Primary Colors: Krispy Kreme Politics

So all the things that are about this are about the handshake. And when you look at Henry's handshake with Danny, it's an informal handshake. It's a dismissive handshake.
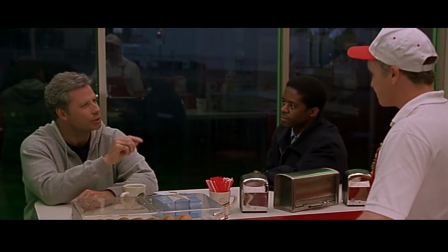Danny is not a major player to Henry at this time his focus is entirely on the governor and if you watch his eyes he only
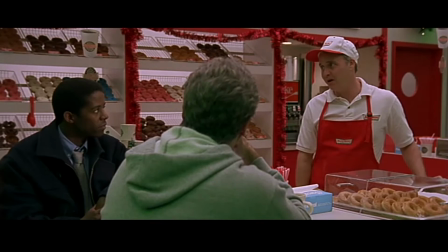looks at Danny like once or twice usually they answer a question but when Danny's talking he's not really paying attention to them he's focused intensely on what the
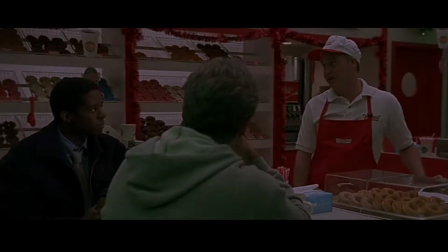governor is saying so the next part of the scene is the governor now taking the conversation
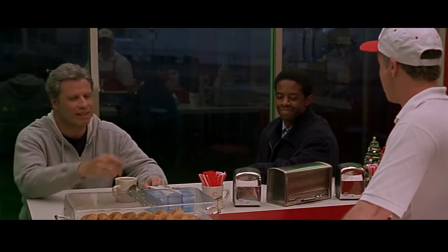back to Danny and he's going to ask about what was the best football game you saw this year.
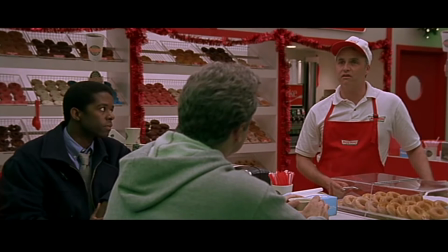What was the best game you saw here, Danny? College, not pro. Utah State versus San Diego State.
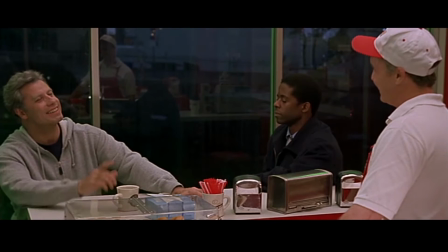Oh, yes, that was a great game, wasn't it? Yeah, I saw that. It was a great ground game.
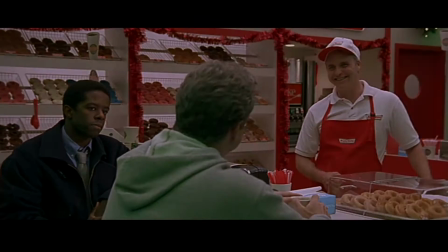Yep. You've got to have a good ground game. Yeah, you do.
Danny answers with the Utah State-San Diego State game, which that year was actually a close game. I think it was a 24-21 game. And immediately, the governor responds to it by saying, that was a great game. He remembers the game. And he talks about there being a great ground game during that game, to which Danny says, you really do need a great ground game, which is sort of an obvious little parallel to what's going on with the campaign. Great presidential campaigns have a ground game. They have people on the ground in different locations working for him. and Danny may be part of that ground game when it comes to his town. So the running gag in this thing, in this scene, is that Danny is asking Henry if he wants anything, specifically an apple fritter.
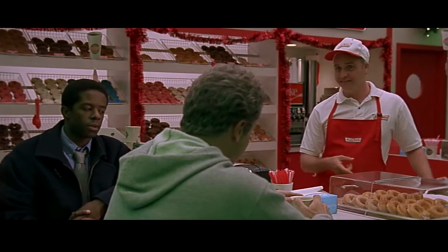He actually asks them three times. And on the third ask, Henry snaps back at Danny and says, I've already told you.
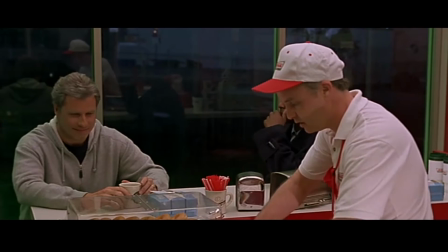Apple fritter? No, I just said. I have one, Dan, but just one.
Now, what's interesting about this is that the governor steps in and cuts off that snapback and says, I'll take the apple fritter, but just one. But he's going to take the apple fritter. That's what Danny wants. Danny wants to serve. He wants to take care of the people. And if all you're drinking is coffee or if Henry's case, you're not doing anything, then he's not helpful. The governor recognizes this and wants to sort of build that intimacy, that relationship. And so he says, all right, this guy really wants to sell an apple fritter. an apple fritter is a small price to pay to get the story so after they have the discussion about college football Danny recognizes that Henry and the governor may need to talk Henry excuses himself to go make fresh
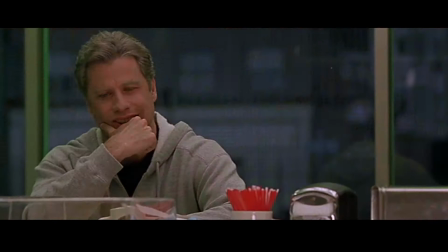coffee now we're gonna get the first close-up of the entire scene and one of only a couple of close-ups in the entire scene
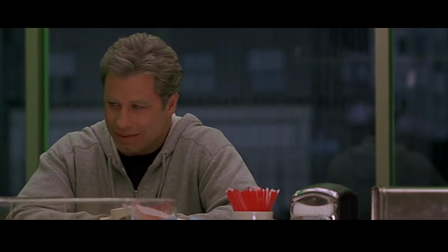it's close above the governor finally realizing what a predicament he's put himself into.
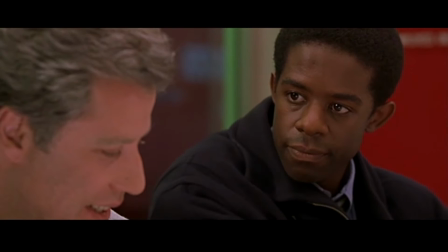When he does that, Henry moves one stool over. He makes the scene more intimate.
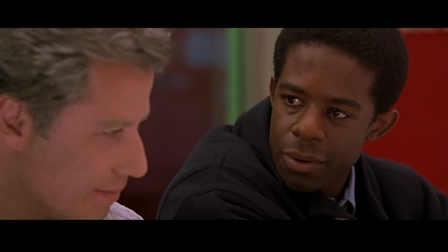He comes closer. He's going to console him. Henry came in abruptly into the scene. He was there to sort of check on the governor, maybe get him back so they could get back to planning on how to resurrect this campaign.
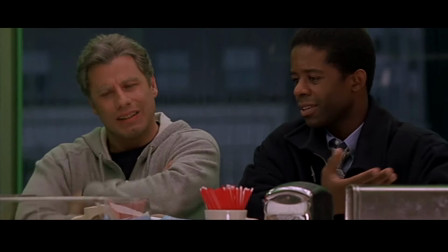And now as he's seen the governor interact with Danny and humanize Danny and humanize himself, he's now become more humanized.
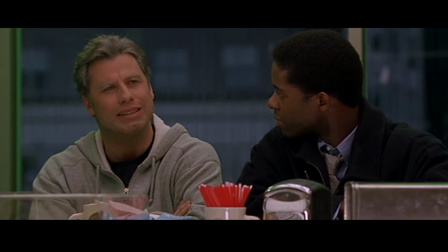So Henry moves one stool closer.
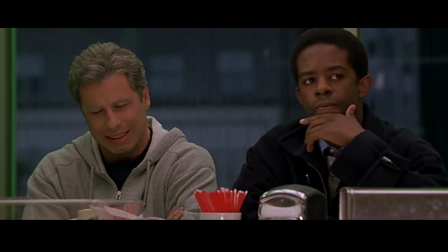He makes a scene more intimate with the governor and is there to sort of comfort him, get him refocused, and then listen to him and acknowledge what he's thinking.
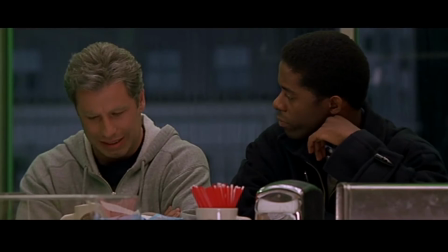The governor begins talking about how he wants to take care of people like Danny. The interesting thing about this particular scene is we don't know how long the governor's been in this donut shop. But I don't know about you, when I go to a donut shop, it takes me a little while to get the clerk's full name. He knows his full name. He knows his history, that he was injured when he was 14. He knows that he didn't have insurance. He knows that his leg didn't heal correctly. Now he's walking with a limp. All these things are taken care of. He knows how much money Danny makes. He made $5.25 an hour, and he works a 12-hour shift. He knows all these things because he's interested in the people.